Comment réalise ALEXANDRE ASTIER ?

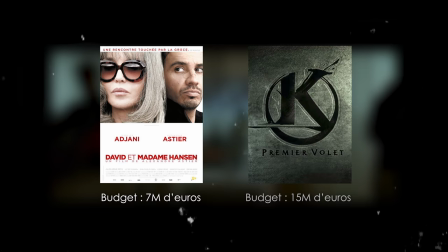Là où David et Madame Hansen avaient un budget de 7 millions d'euros, celui annoncé un peu partout pour Kaamelott est de 15 millions de budget.
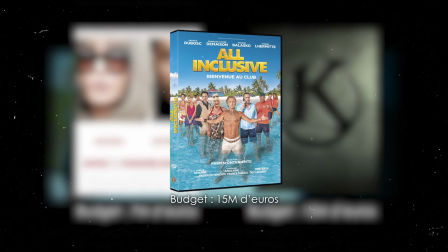Bon, ça dépasse largement celui de la série Kaamelott, parce que chaque saison était autour des 2 millions de budget, mais bon, au même budget que ce nouveau long métrage, il y a le film All Inclusive, et clairement, les ambitions artistiques, elles sont pas les mêmes. Moi, je suis content, je suis très heureux que le premier film de cinéma grand public ici se fasse sur une comédie et avec toute cette exigence-là. En fait, je suis même très fier de dire que la comédie mérite ça, peut-être même largement autant que le reste, pourquoi pas plus. La comédie, c'est pour tout le monde, donc je vois pas pourquoi, sous prétexte qu'on essaye d'être amusant, on peut se passer du reste ou il faudrait que le reste soit facultatif. Non, on manquait de sous. Et puis on a dit, on manque de sous, ben on va quand même les mettre là-dedans. Parce que je sais pas, on se sent mieux avec, quoi. Donc on s'est bien senti, voilà.
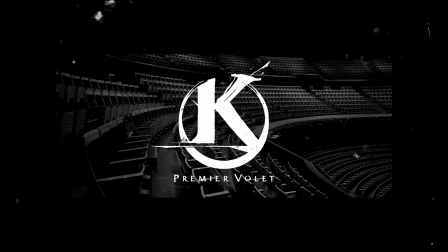Et on peut pas lui donner tort.
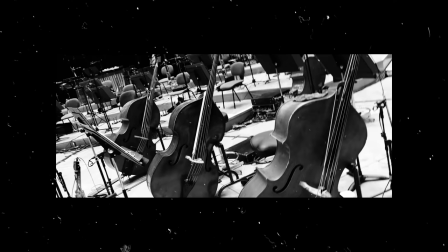Encore une fois, quand on laisse à un auteur la possibilité d'exprimer clairement les envies artistiques qu'il esquisse de projet en projet, eh ben il en profite et il donne tout. Qui plus est, cela va parfaitement avec un point que je n'avais pas encore abordé dans son travail, à savoir qu'Astier aime mettre en scène l'inconfort,
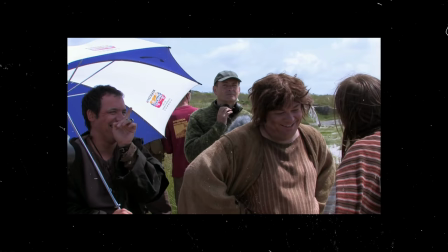même dans sa manière de procéder avec les acteurs à qui il donne très souvent le texte seulement 20 minutes avant de tourner.
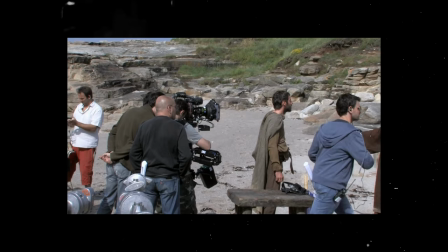Cela demande continuellement d'être sur le qui-vive, de se donner à fond pour compenser cet inconfort, et c'est ce qu'il exprime avec cette grosse caméra et des objectifs ayant une plage de mise au point vraiment petite. En comparaison avec d'autres caméras, au lieu d'avoir 11 pouces, on a là 3 pouces. Ça voudrait dire que là je suis net, et là je suis pas net.
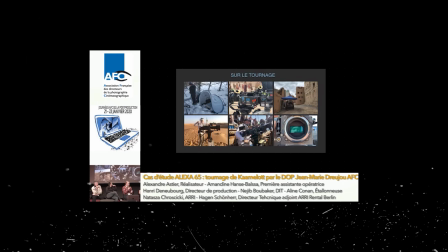Obligeant alors son équipe de tournage à se donner elle aussi à fond et à rester en permanence concentrée afin de ne pas rater. Parce que derrière les rushs, il pèse lourd, on peut pas tourner 100 fois. En vrai, rien que le choix de cette caméra affirme des volontés de réalisation profondes qu'il peut maintenant exprimer clairement.
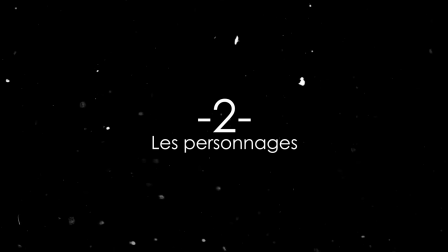Mais deuxièmement, il n'oublie pas que ce qu'il préfère filmer, ce sont les personnages.
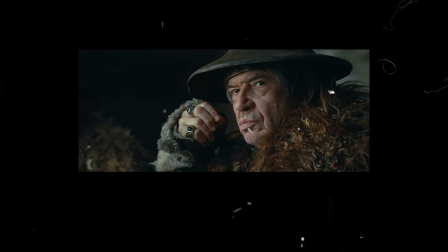Rien que dans la bande-annonce, sur les 39 très courts plans présentés, 25 consistent à présenter des personnages.
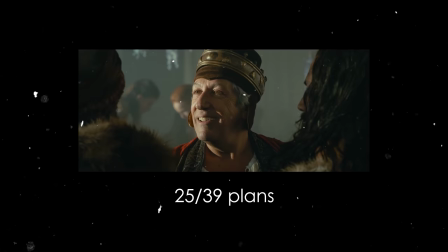64% du trailer, la majorité, ce sont des personnages, parfois filmés en full, parfois filmés en gros plan,
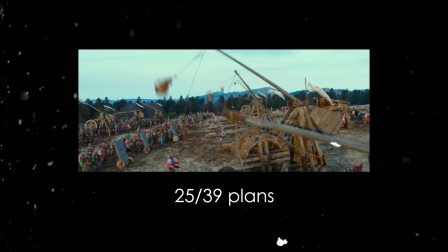dans des costumes tous plus fous les uns que les autres, dont le rendu de détail est encore une fois particulièrement bien servi par la caméra. Par là, il annonce renouer à la fois avec le Kaamelott d'origine, celui du jeu et du ping-pong verbal que l'on connaît si bien, mais surtout de ne pas avoir perdu ce qui pour lui a toujours été la priorité, à savoir les comédiens. Même en quelques secondes, il démontre son envie de les iconiser, par la lumière, jouant par des clairs-obscurs,
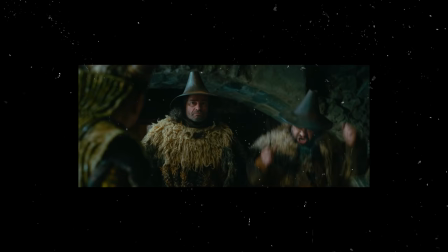avec des légers mouvements de caméra, des travelling avant, des travelling arrière, de très gros plans faisant ressortir toutes les expressions.
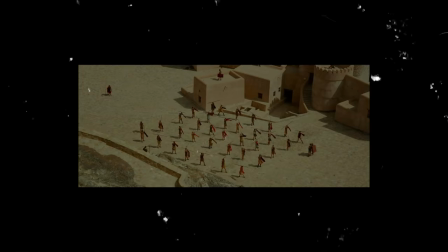Et c'est ça, Astier, des comédiens, des comédiennes, mises en valeur, à qui on redonne certaines lettres de noblesse.
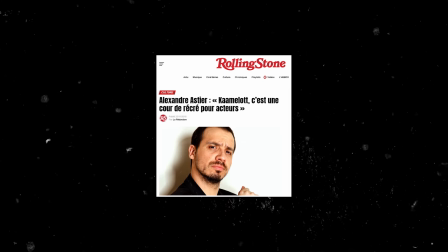À une époque, il décrivait Kaamelott comme une cour de récré pour les acteurs, mais ce n'est pas seulement ça, il écrit pour eux, et ils filment pour eux.
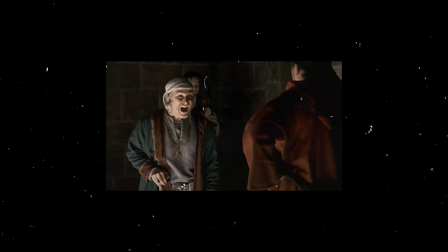Plus que pour l'histoire qui entoure tout le reste, c'est par ce français-là, ce langage à la Audiard,
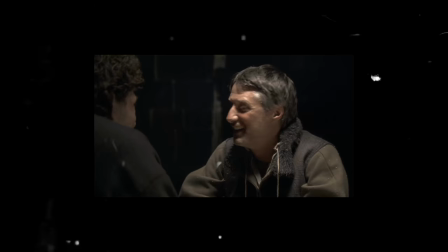et surtout un travail de caméra précis, qu'on rend hommage à un travail fabuleux, à savoir celui d'être comédien.
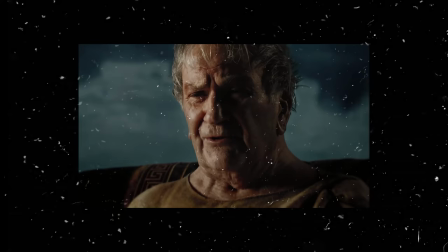Que ce soit dans des plans fixes qui ne laissent place à aucune fausse note, ou quand il donnait déjà dans son livre 6, un plan séquence mémorable au regretté Pierre Mondy.
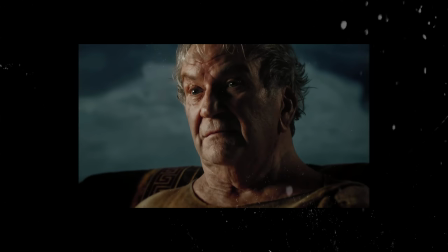C'est un cadeau pour le général qui me fait.
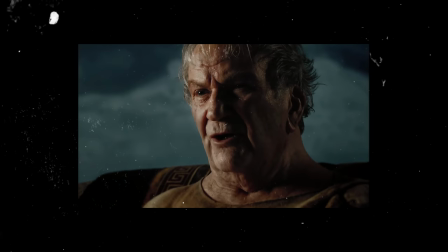Ben vous me croirez ou non, j'ai eu beau lui dire que c'était moi le général, il n'y a pas eu
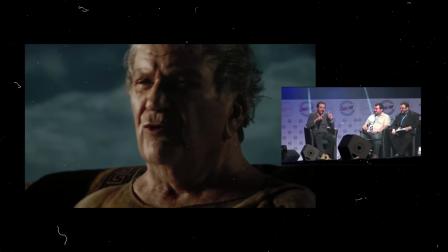moyen. Il a regardé l'équipe comme ça et il m'a dit les gars, j'ai 20 ans de moins.
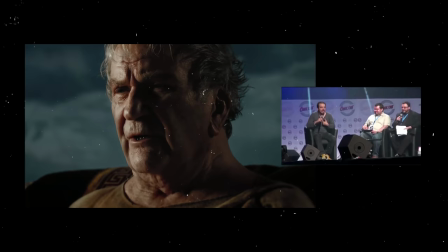Ça veut dire qu'il a fallu un connard comme moi pour qu'il ait un texte qui lui plaise depuis 20 ans. Les mecs de TF1 qui l'ont mis dans une série où il se faisait lui-même chier, je les emmerde. Et enfin, il y a le troisième point, ce qui est bien évidemment l'ampleur du bordel.
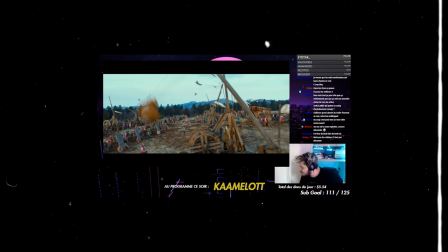C'est ça qu'on veut. C'est pour ça que j'ai signé. C'est pour ce genre de plan-là que j'ai signé. Des trébuchés, comme s'il en pleuvait. C'est ça qu'on veut, putain. Bah ouais, c'est ça qu'on veut.